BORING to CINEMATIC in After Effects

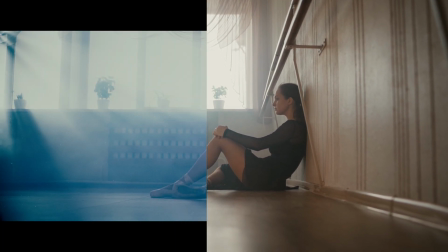0:00 Today we're going to go over how you can take a boring shot like this and make it more cinematic in After Effects.
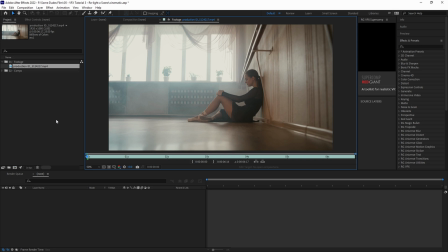0:04 Alright, so the first thing we want to do is analyze our clip and figure out what we want to focus on to make it feel more cinematic. For this tutorial, the clip we're using is a stock clip we got from pexels.com. It's completely free to use, so if you want to follow along with this tutorial, we'll have the download link in the description.
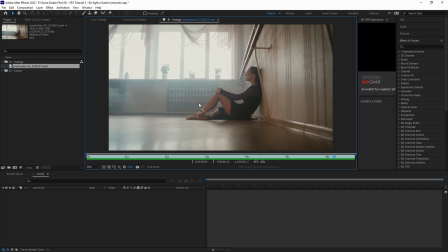0:20 Okay, so let's play back our shot. And we can already immediately see that there is a ton of light coming in through the windows, so we're going to want to maybe add some light rays to emphasize that big pouring in of light. We can see that there's already some haze present in the scene, so we'll add a little extra emphasis to that later on.
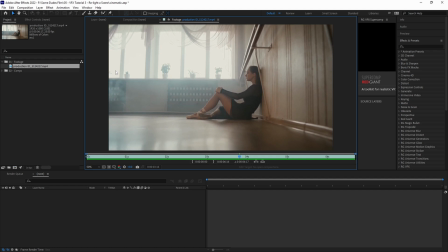0:38 But the main thing that I'm noticing right now is that this shot is a handheld shot, and I want to stabilize this shot so that it feels like it was locked onto a tripod or maybe a dolly so that we can add some movement later on. So the first thing we want to do is we want to drag and drop our clip into a new comp, and let's rename the layer to original.
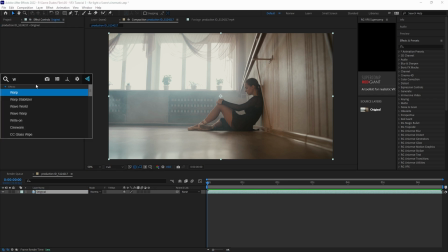0:59 And then let's go into our effects control panel and let's add the warp stabilizer plugin.
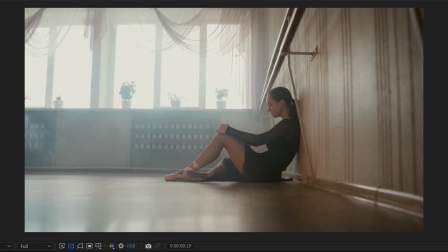1:04 And first we'll let it analyze to see what adjustments need to be made. And right now we can see that it's done a pretty decent job of smoothing the motion out. But again, we want this to be a still locked down shot with no movement at all. So what I'm going to do is I'm going to set the result to no motion.
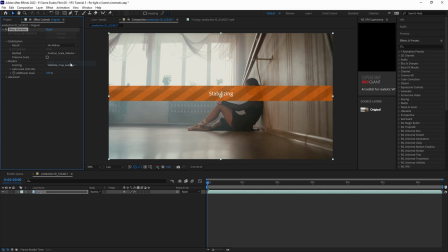1:19 And I'm going to set the method to position, scale, and rotation. And I'm going to keep the framing set to stabilize, crop, and auto scale. And then we're just going to play it back to ensure that the stabilization is doing what we want. It looks pretty good to me.
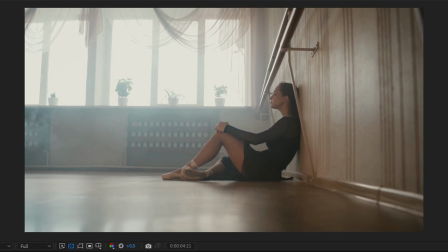1:32 I can tell that there's a tiny, tiny bit of movement, but that's okay. We're going to add our own camera movement later on.
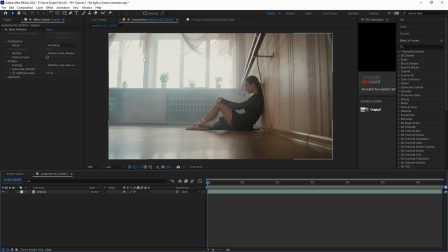1:38 All right, now that our shot is stabilized and ready to go, let's focus on adding some dramatic light rays into the scene. To do this, the first thing we're going to do is create a new adjustment layer, and we're going to name it Volumetric Light. Then we're going to go into the effects control panel and we're going to add a tint effect and also a curves effect.
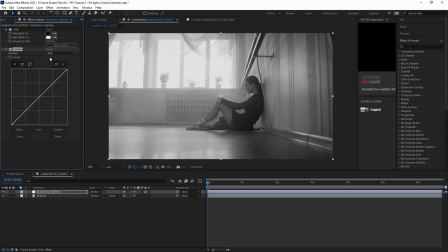1:56 Now you probably noticed that our scene just turned black and white. This is what we're going to use to create a luma mat to tell After Effects exactly where the light is pouring in from.
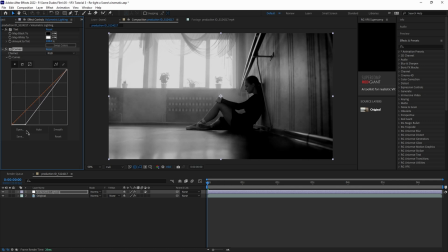2:05 So with our curves effect, we're going to drag the black levels until everything that's dark in the scene is pure black,
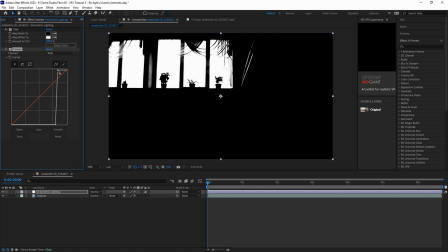2:11 and we're going to drag the white levels until the windows are pure white. Then we're going to set the adjustment layer blending mode to screen.
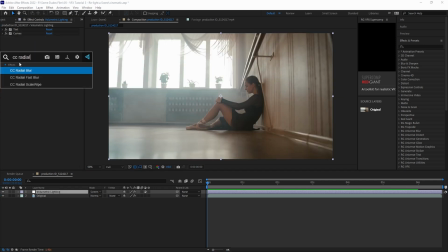2:19 And now that we have our luma mat set, the next thing we're going to do is add a CC radial fast blur effect. We're going to set the amount to 99, and we're going to keep the zoom set to standard. Next, we need to adjust the direction of the light, so we're going to click on the center position button.
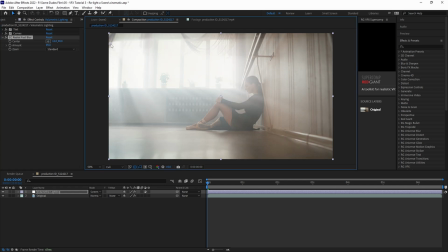2:36 Now we're going to adjust the center position of the radial blur to the origin of the light source in the scene. In this case, it's the sun coming through the window, so we're going to move our center position to the upper left part, right above the window. Then add another curves effect and create an S-curve to add some defining contrast to the lighting.
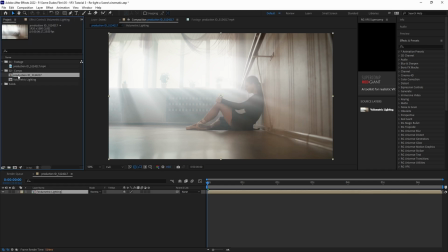2:53 Now we're going to pre-comp the two layers together. We're going to call it Volumetric Lighting. Then change the name of the main comp now to Main. The next thing I like to do for a more cinematic look is change the aspect ratio into a more Cinescope style.
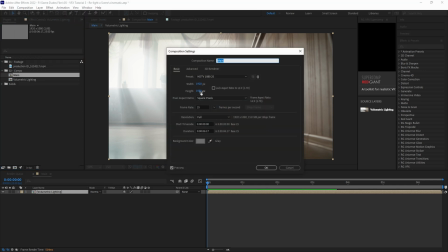3:07 So go to Composition Settings and change the height from 1080 to 816.
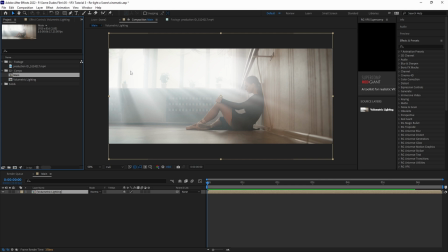3:12 Now some people like to add black bars to the top and bottom. I prefer to work in an actual Cinescope aspect ratio. All right, now that our aspect ratio is taken care of, let's add a little extra atmospheric haze to the scene. Here we're going to use the same technique that we showed in our video about doing an atmospheric fog effect.
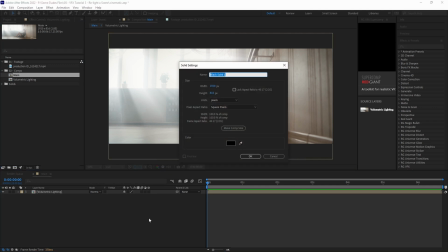3:30 First, we'll create a solid by hitting Control or Command Y, and then we'll just title it Haze.
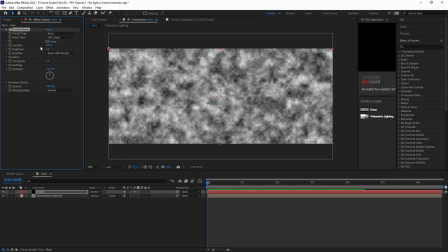3:35 In the Effects Control panel, add a fractal noise effect. Let's bump the contrast up just a little bit to about 103. Then under the Transform tab, let's uncheck Uniform Scaling and adjust the Width and Height Scaling to taste.
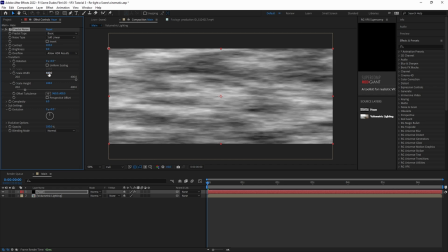3:49 In this case, we'll go with around 640 for the width and about 410 for the height.